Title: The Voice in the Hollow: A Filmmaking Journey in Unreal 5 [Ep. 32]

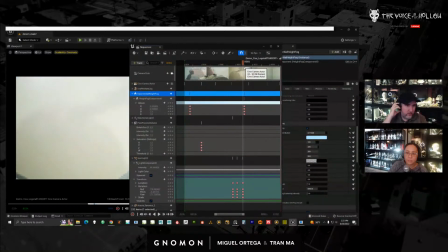And then here, I'm going to let this fade back to the lighter color.
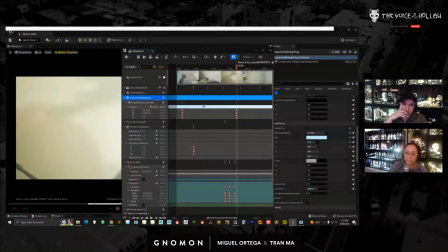So there's actually a gradient. I don't know if you can tell in the stream.
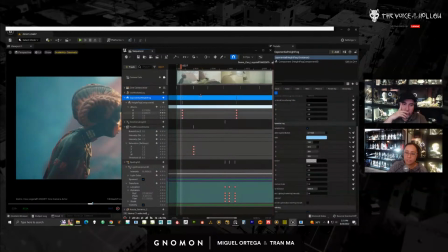So it's jumping from a more saturated blue right here, going to a more faded light color. Now I want that to be more faded because right around here, if I start my keyframe here, for my temperature light, I'm going to key this.
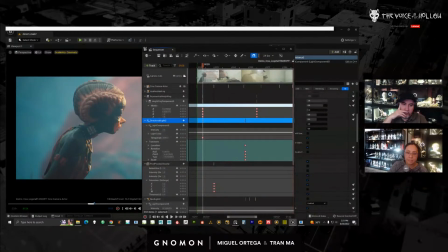So it's going to be at 3000. And I'm going to jump forward to where it's blowing out here.
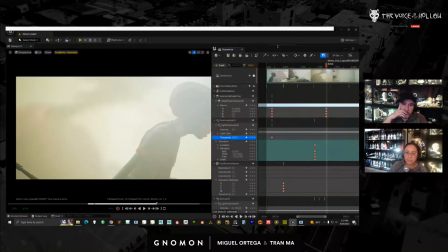And I do want this to feel more yellow.
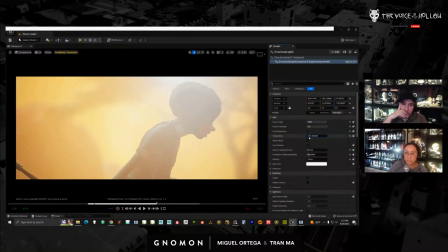So I'm going to lower the temperature to maybe something like this.
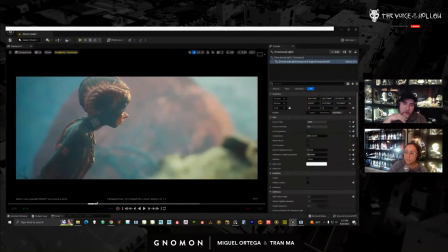And I will key that temperature. So then what will happen in the shot is that it should feel bluer here, right? And it's bluer because my sun is not as yellow. If the sun's too yellow, it's going to turn really green.
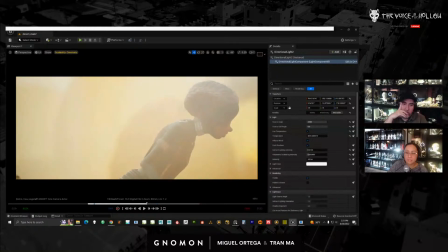And now that it's jumping over towards the end, it's going to blow out and become more yellow.
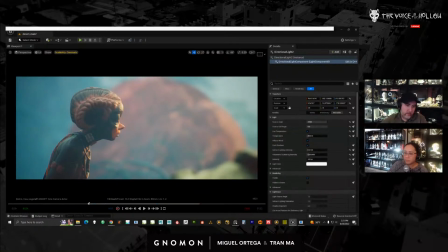Now, the other thing I feel that it needs a lens flare.
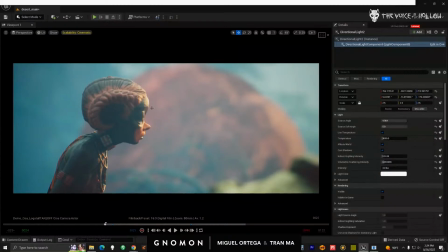Now, lens flare is just the light hitting the camera. And I tried to take the directional light
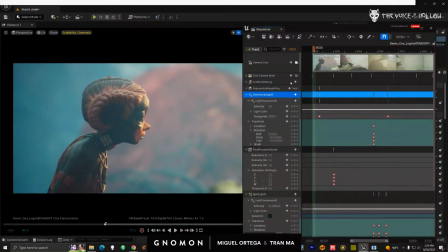and I kept trying to rotate it in a certain way to try to get that. And it was really difficult.
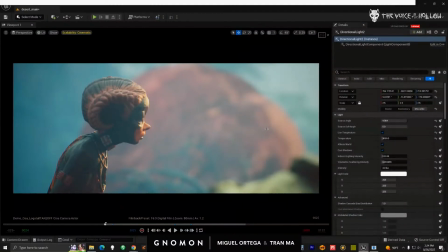The other thing is when I started rotating my main light, which is the directional light, which is acting as my sunlight, it just changed the lighting in a way I didn't like. So what I ended up doing in a shot like this, let me show you what the final looks like.
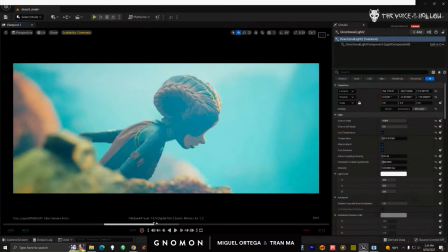You can see I have this much more blue. And you can see I now have that lens flare.
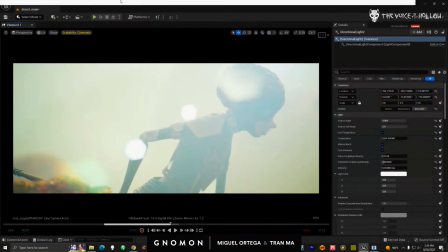Now that lens flare is actually, hold up here.
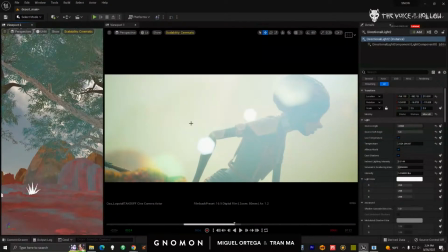Let me just open another viewport. I don't know where she's at.
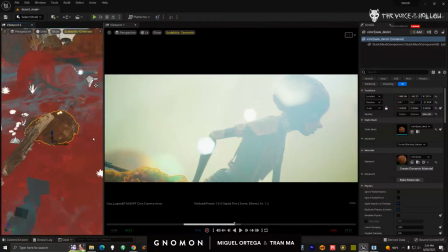So usually I'll just select a rock, center it here. Okay, here she's at. That lens flare is actually this light right here. So this light is trying to hit the lens. If I turn this light off, you can see I've lost my lens flare.
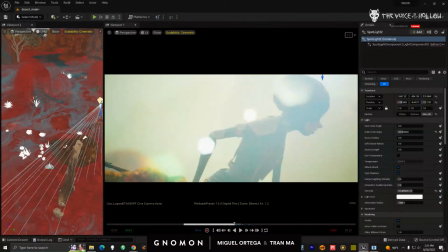I have some, but it's not the same look, right?
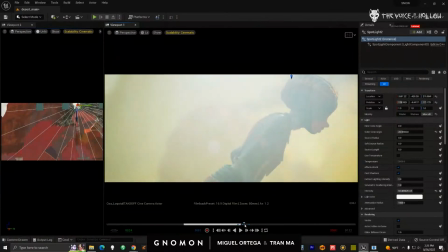And as she's running, I have it animated. You can see it's actually moving over here in this frame.
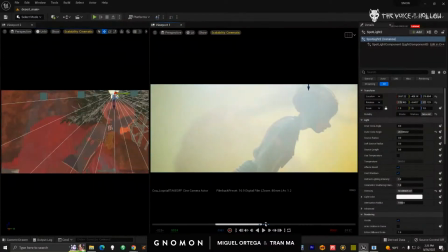And the reason why is if I don't animate it, the lens flare will look weird.
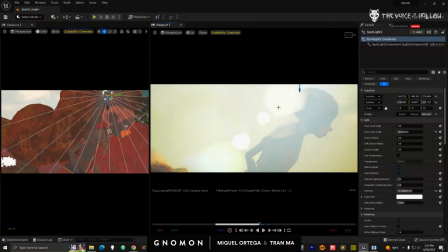It will look like it's rotating, which doesn't make any sense. So I'm trying to fake the fact that my light source is constantly swinging in one direction. So my light is moving along with it. Give me 1 second.
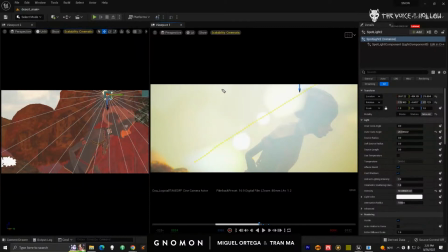And again, if I don't do that, as I'm animating, my lens flare will start rotating, which looks very strange. And that's how I'm doing a lot of these little lighting tricks. The lighting sequence for me in the beginning, or this chase sequence, is a lot of fun.
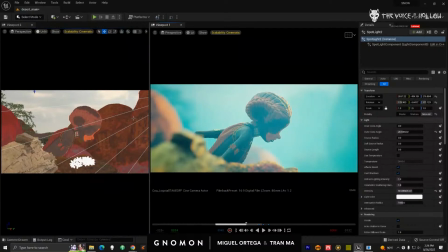And because it's really blurry, it's just a smear of color.
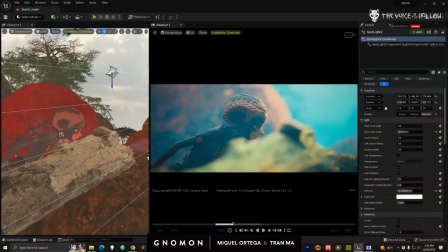And then the wide shots are pretty tricky for me. Now, another one I'll show you.
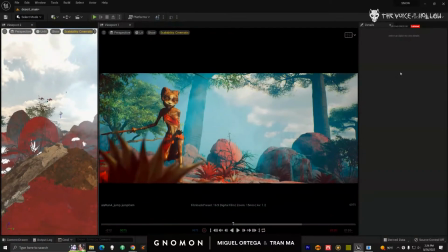Is this one here. The shot actually starts maybe around here.
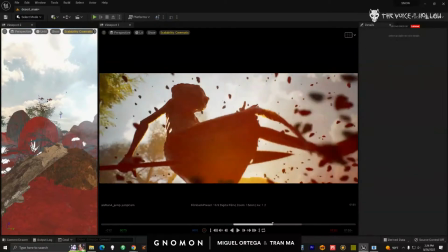So this is like the final. Okay.
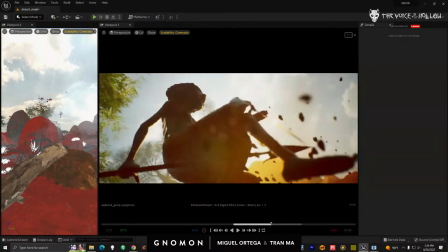I like this one a lot. I'll show you what it looked like before.
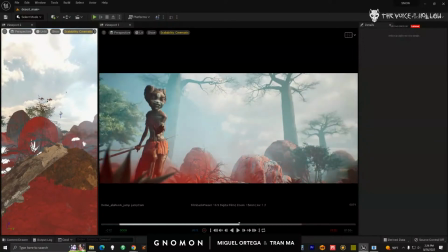Okay, so before it was very long, and it's quite desaturated.
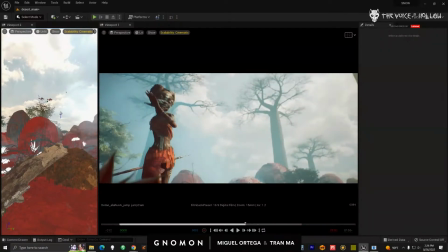Didn't really have that color. So there's a couple of things.